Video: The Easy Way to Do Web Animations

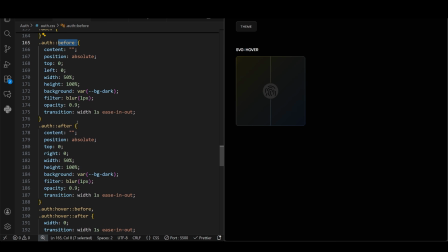[16:32]
We have set their width to 50% and positioned them left and right side of the container. But as I said earlier, animation is all about timing. We have a delay of 1 second on the doors because we are waiting for 3 previous animations to finish. The actual SVG transition is already delayed by 0.3 seconds because of the shine animation,
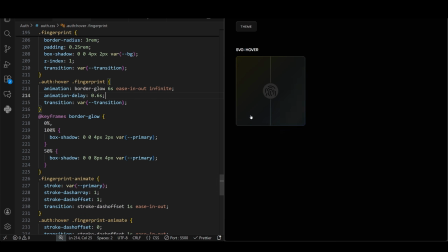[16:52]
so we applied a 0.6 second delay on the border glow animation. Once the border glow comes into action, we open the doors by changing the width to 0.
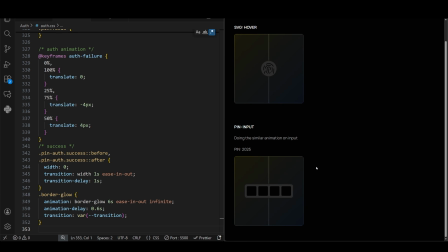[17:02]
We can do the same animation on input as well. On failure, we can do a shake animation that can easily be done using translate property. And on success, we have the exact same animation, but triggered by toggling the success class on the elements.
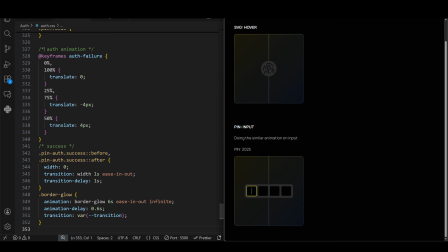[17:16]
You can be more creative than this and show some cool animation once you have actually opened the door.
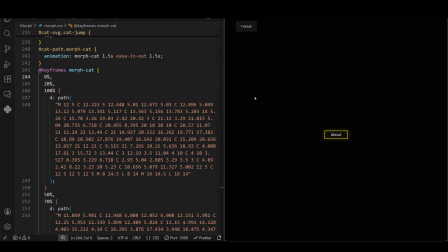[17:22]
But I wanted to keep this simple, so stopped at the door. On that note, let's finish this video by covering SVG morphing animation. This is definitely not simple by any means, but also not so advanced that I cannot explain in a few minutes. This is the kind of animation that makes people say, "How did you do that?"
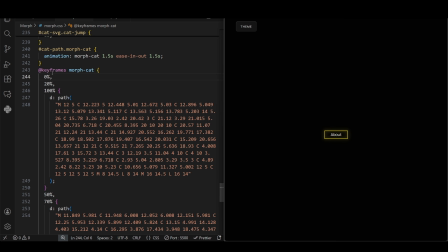[17:42]
Remember SVG path we talked about earlier, where we did a bunch of interesting animations. Morphing also involves those paths, but in a different way. The cat morphing animation is just CSS keyframes, but I chose JavaScript for the card because it gives you more control on when to play the animation, and makes it simpler to handle the reverse logic as well.
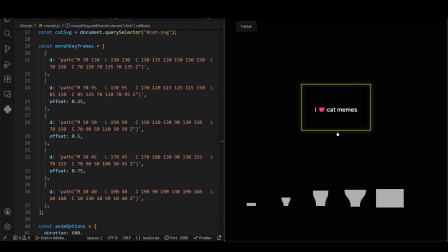[18:03]
So we have 5 frames in total, but you can do it with 3 frames as well. The starting position, which is a small button, the middle position where it gets wider and grows a neck like a mushroom, and the final position, which is a big rectangular card. The beauty of this animation comes from the middle part because that is what gives it an organic feel.
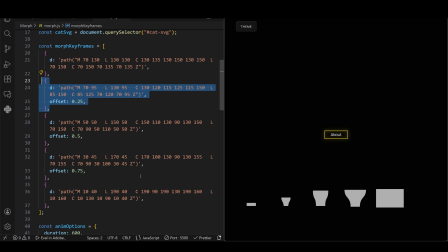[18:21]
I kept 3 frames in the middle because it smooths out the effect. Also, we set the easing to that bouncy cubic Bezier to give it a jelly-like feel. The text logic is very simple. Hide the button text on click and reveal the main text when the animation finishes playing.
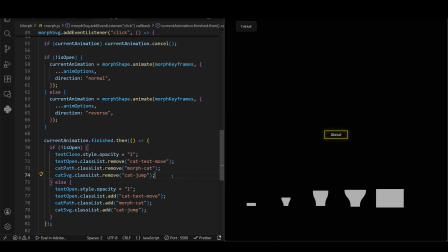[18:38]
Same thing for the reverse animation. I have added a few animations on the text and the cat as well. It is simple stuff like scaling and moving stuff on click using transition property we have seen earlier. Also, for accessibility reasons, you should trigger the animation using a button and not the SVG itself.
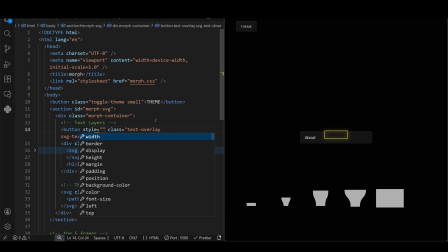[18:56]
But that is not a big deal. You can have a transparent button that sits right on top of the small SVG and change the background when you have the big card.
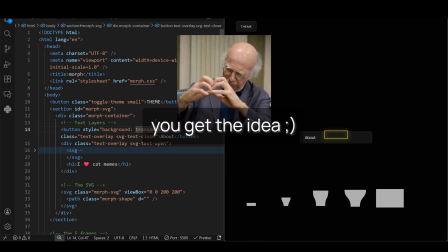[19:04]
The hardest part of the animation is morphing the path.
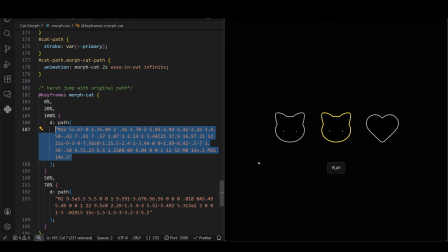[19:07]
Because we kept the number of points the same in every frame and just moved their positions, the browser can smoothly slide the points from the button state to the card state. But the problem is if you have 2 different shapes like a cat and a heart, they both will have different points. So the browser will freak out, and the end result will look something like this.
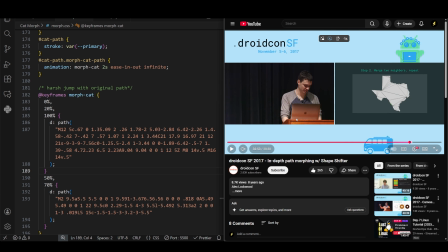[19:25]
To solve this, we are going to use a free and open source tool called Shapeshifter.design, created by this amazing Android developer Alex Lockwood. I highly recommend watching this video on how he solved this very hard design problem.
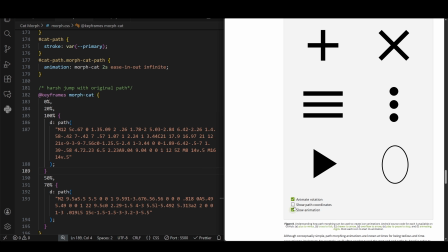[19:41]
His blog also covers this in much better detail than I ever could. Like, see what I meant about same number of points.
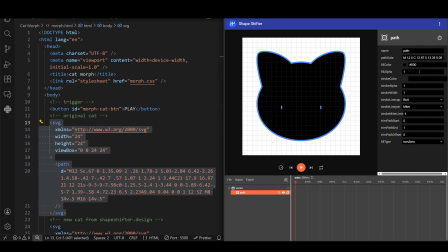[19:51]
Now let's fix our cat animation. First, take the SVG and paste it here.
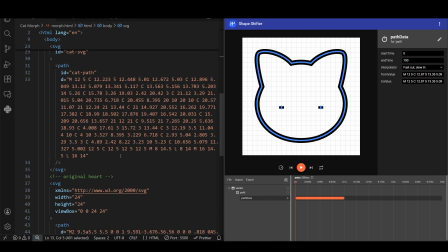[19:56]
Then click on Animate this layer and select Path Data. Now paste the target path in here.
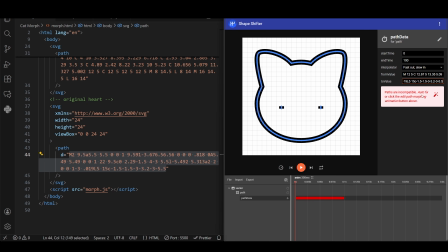[20:05]
It will throw a warning that paths are incompatible. Just click this Auto Fix button and copy the new path values.
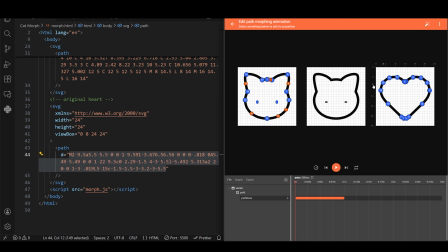[20:12]
If you click this Edit button, you can clearly see the new orange points it added to match the 17 points from the heart path. Now you have compatible paths, so you can build whatever you want. I will leave all the code on my website, and the link is in the description.
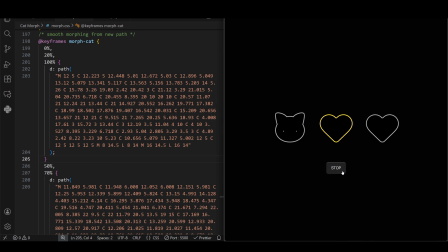[20:26]
As always, if you want to see more complex animations, let me know in the comments.